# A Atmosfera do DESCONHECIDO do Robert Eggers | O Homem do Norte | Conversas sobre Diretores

O que cria uma boa atmosfera para um filme? Pra mim, é quando o conjunto de elementos que envolvem fotografia, direção de arte, trilha sonora, narrativa, atuações, se unem pra criar um mood, uma sensação, um sentimento que te coloca, que te teletransporta pra dentro daquele universo do filme.
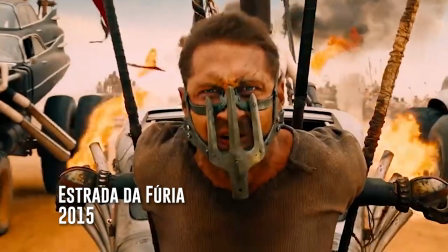Delis Vinenov com Suspeitos cria uma atmosfera de tensão palpável. George Miller com Estrada da Fúria faz um filme de adrenalina pulsante.
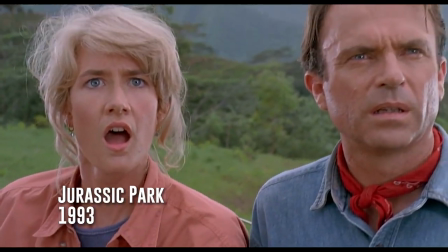O Spielberg é um diretor que constrói isso muito bem, indo da admiração do Fantástico com Jurassic Park ao horror da guerra com o resgate do soldado Ryan. O Robert Eggers, com a sua filmografia recente, também vem se mostrando um diretor muito hábil em construir boas atmosferas para suas obras. E a temática desse vídeo é justamente para abordar como ele usa o isolamento como ferramenta para construir a atmosfera do desconhecido.
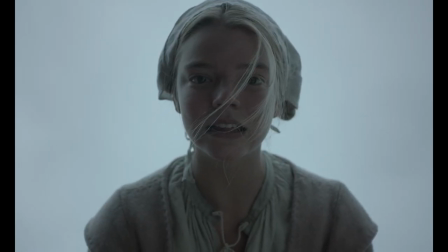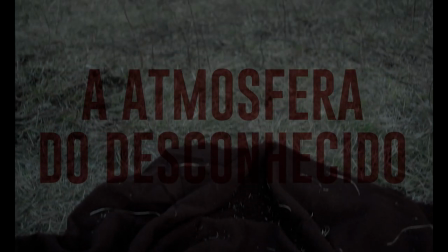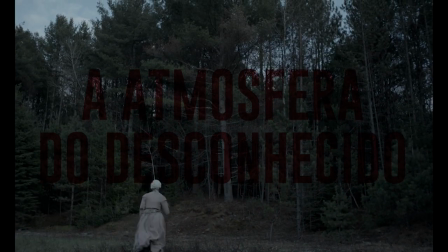Então esse vídeo vai ter spoilers dos três filmes, da Bruxa, do Farol e do Homem do Norte.
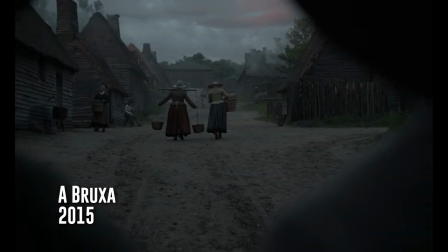A Bruxa se passa na Nova Inglaterra de 1630 e acompanha uma família deixando a comunidade em que vive para morar próximo a uma floresta. Temos então logo no início do filme a questão do isolamento presente com a família deixando de viver em sociedade que vai puxar uma das temáticas centrais do filme,
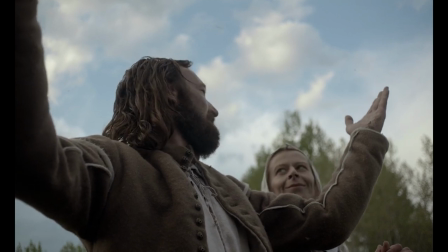que é a fé dessa família sendo posta à prova diante do desconhecido,
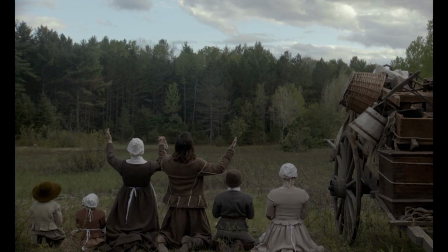que vai trazer para esse convívio familiar o horror e a tensão,
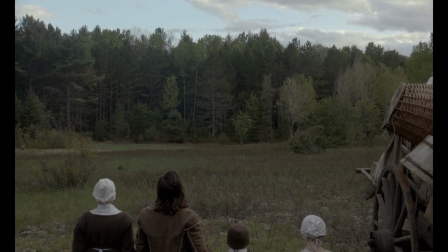onde a floresta acaba simbolizando justamente esse desconhecido e que vai dilacerar essa família no processo do filme.
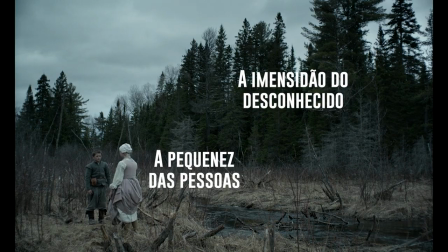Há enquadramentos que ressaltam a imponência da floresta, e após o sumiço do Samuel para dentro da mesma,
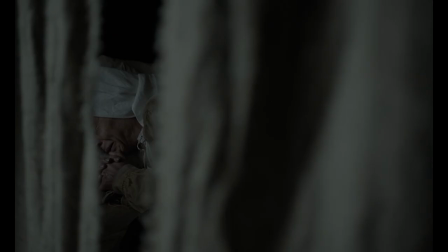o desconhecido começa a entrar nos personagens, na histeria por encontrar a culpa no oculto, na luta da fé versus o demônio. Quando o Caleb vai para a floresta junto com o pai,
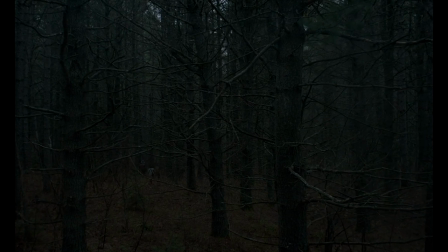é como se aquele lugar estivesse engolindo os personagens e, por consequência, o desconhecido estivesse engolindo eles. E isso acaba sendo algo recorrente no momento em que o Caleb volta para a floresta junto com a Thomasin.
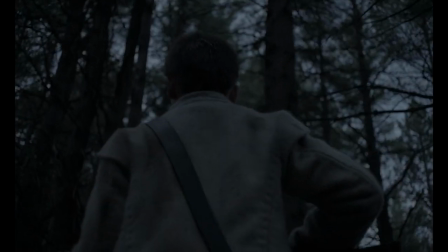E aí tem um momento que o personagem está sozinho, que a gente vê que há um enquadramento que foca de baixo para cima,
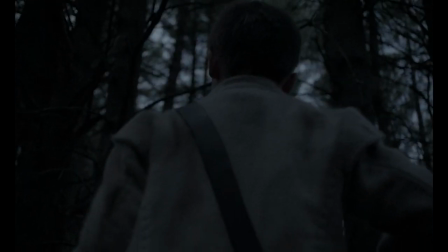mostrando que é um lugar que está meio que oprimindo o personagem, está meio que fechando ele. e tanto na sequência com o pai quanto nessa sequência a gente vê que não há exatamente uma escapatória desse lugar. Eu gosto muito da poesia narrativa em torno de A Bruxa quando chega no final,
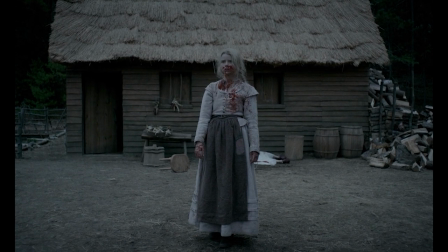que quando a Tomazine está isolada do restante da família que acabou morrendo,
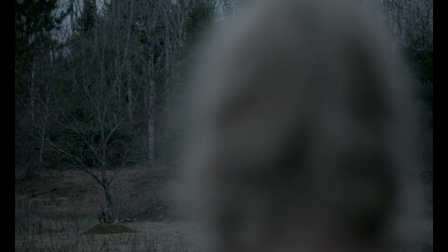é quando ela decide abraçar esse desconhecido que a gente vê a família lutando pelo filme todo contra. E quando ela abraça e ela entra na floresta que simboliza esse desconhecido é quando ela encontra semelhantes a ela, ela volta a ter esse pertencimento e ela consegue ascender quando ela abraçou o desconhecido.
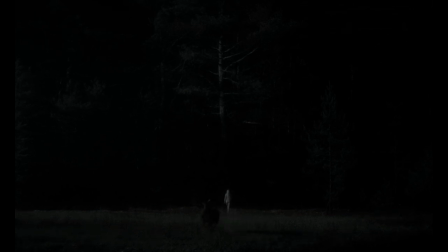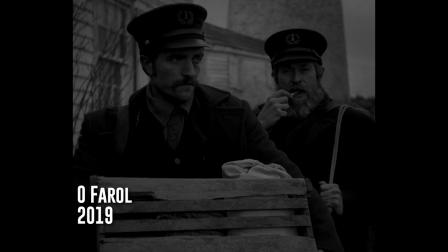O farol se passa no início do século XX e acompanha Efraim indo trabalhar no farol junto com Thomas, um faroleiro mais experiente. O isolamento dentro do farol tem um caráter duplo.
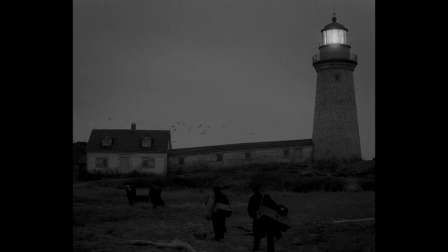Ele pode ir pelo caminho mais óbvio, que é a questão de dois homens isolados no farol, quanto pode ir por um caminho mais mental mesmo, mais interno, que a junção desses dois elementos cria uma atmosfera do desconhecido muito mais incômoda e muito mais opressora.
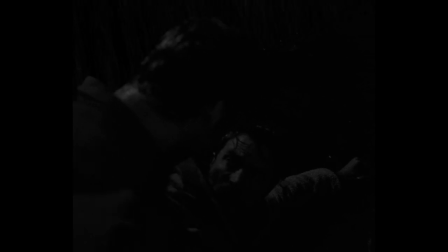Principalmente quando a gente pensa na questão da mente, que cria essa luta,
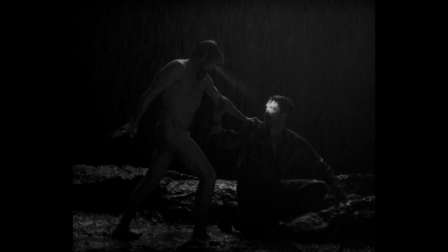esse embate entre o que estamos acompanhando é real ou é imaginário.